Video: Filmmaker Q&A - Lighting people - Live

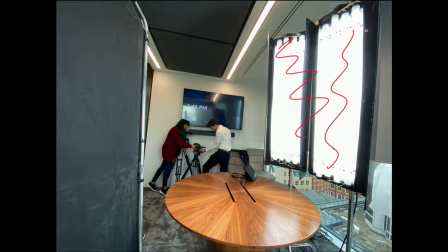(45:52)
8 banks of Kinoflow power. Oh, it cracks me up looking at this. We've got Ben and Rathika just there. They may be tuned into the chat. If they are, that is them setting up the cameras. You can see we're smacked against the back wall there. That is the wall we would have had to shoot against pretty much if we didn't shoot against this. So you can see why we chose to go this way.
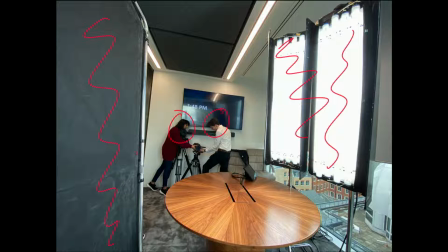(46:10)
And then I've got some neg just here, and that's why we've got the downside on the guy, because the neg is doing all of that. Lights in the room we will have shut off, because you can shut them off in this building, I recall. So yeah, that is as close. Just imagine, the guy's sitting at the table just here.
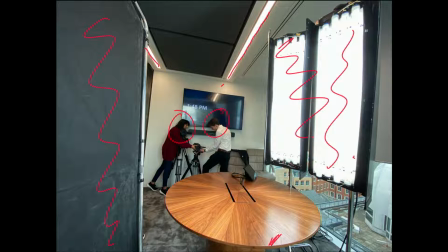(46:26)
The Kinoflows are just there. I'm sure I was apologetic and sort of said, hey, you know, we just got to work it. But that's an iPhone, whatever the latest one is, X on wide. And you just know that room is tiny. Very, very nice room.
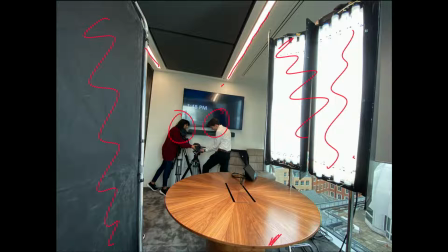(46:42)
Looks fantastic, but tiny. So yeah, you can work it. You can do it. That's one Lasterlight frame, 1 meter by 2 meter, 2 Kinoflows. Hey, you can't say that we always run with crazy setups, because we do some stuff which has really pared down.
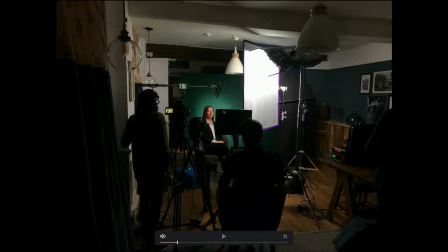(47:00)
Ah, okay, this is fun. So the lady we saw at the beginning on the grey paper in the showreel, this is a setup that we will have used for her. So we've got the silk just here, call that out. So we've got a silk just here,
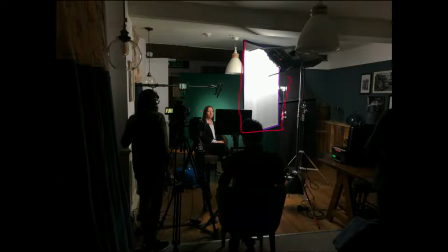(47:14)
pushing the Kinoflow through that, and then you can see that haloing going on with that'll be a Bronco F 160 with like a reflector on just in the background to give you that nice vignetted look.
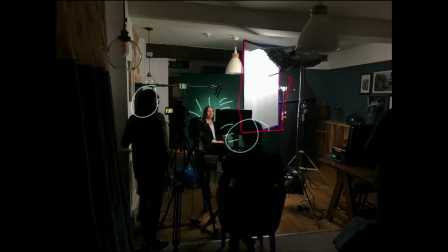(47:28)
Rathika and Nauki this time. That is the back of Nauki's head. I don't know it anywhere. Got some neg just here, and the neg just there is a 4x4 floppy. 4x4 floppy is just there to prevent anything from spilling onto the background, so it stops the Kinoflow from going everywhere.
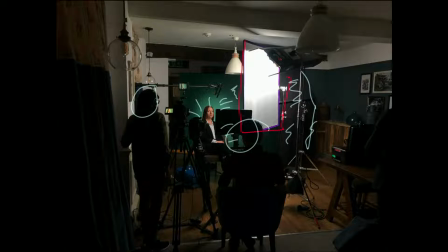(47:44)
But 2 light setup, 1 Kinoflow, a silk in front of it just to soften it off a little bit, and then something for the background. No 3-point lighting, really straightforward, still looks good, still looks clean. Sometimes you can go too far with lighting stuff and end up making it overcomplicated so that you actually lose track of what you're trying to get out of it. I'm just going to have a skim through the chat now, because I know that a lot of people have been talking. I've just been talking and talking. I will literally talk all night, so I've got to rein myself in. Right, so we've answered Alon's question, talked a little bit about coffee, which was cool. In Virginia, it was 1:30, and he's still drinking coffee, so that is 1:30 in the PM, I believe, in Virginia. Hard light, looks. Thank you very much. That was Andrew Thomas Clifton saying the light on him looks nice, like bounce off the water. That is, I'm glad you said that, because that is the vibe that we were hoping we'd be able to evoke with it, and the location is going to do a lot for you. So if you know that you're going to a location and it has a certain vibe, you can get away with things. Sometimes things look appropriate for the location, whether that's an office block with the lighting just there. We get away with it because it's just on the edge of acceptable levels, ratios between the background outside and what's in the foreground, and having that dark on him just helps to refine it because we have an edge as well. Just getting there. Top soft light for fashion shoot. Ooh, okay. And have we ever worked with ND on Windows? I have tried it once or twice, and I mentioned it a moment ago. Having ND on Windows is cool, but it's just so hard to wrangle. And a lot of the time, you don't necessarily know what size the windows are. So you're going out with an ND roll of gel, and you're trying to put it on the windows. You've got to cut it, you've got to position it right. If you don't position it just right, you get little peaks of light coming through, and it can look really dodgy. So if I was doing a big narrative scene and I wanted to compete with outdoor light, and I didn't want to have to bring in bigger fixtures, and that scenario, then yeah, you can say maybe we've got more crew. I would consider it, but more often than not, I don't go with it.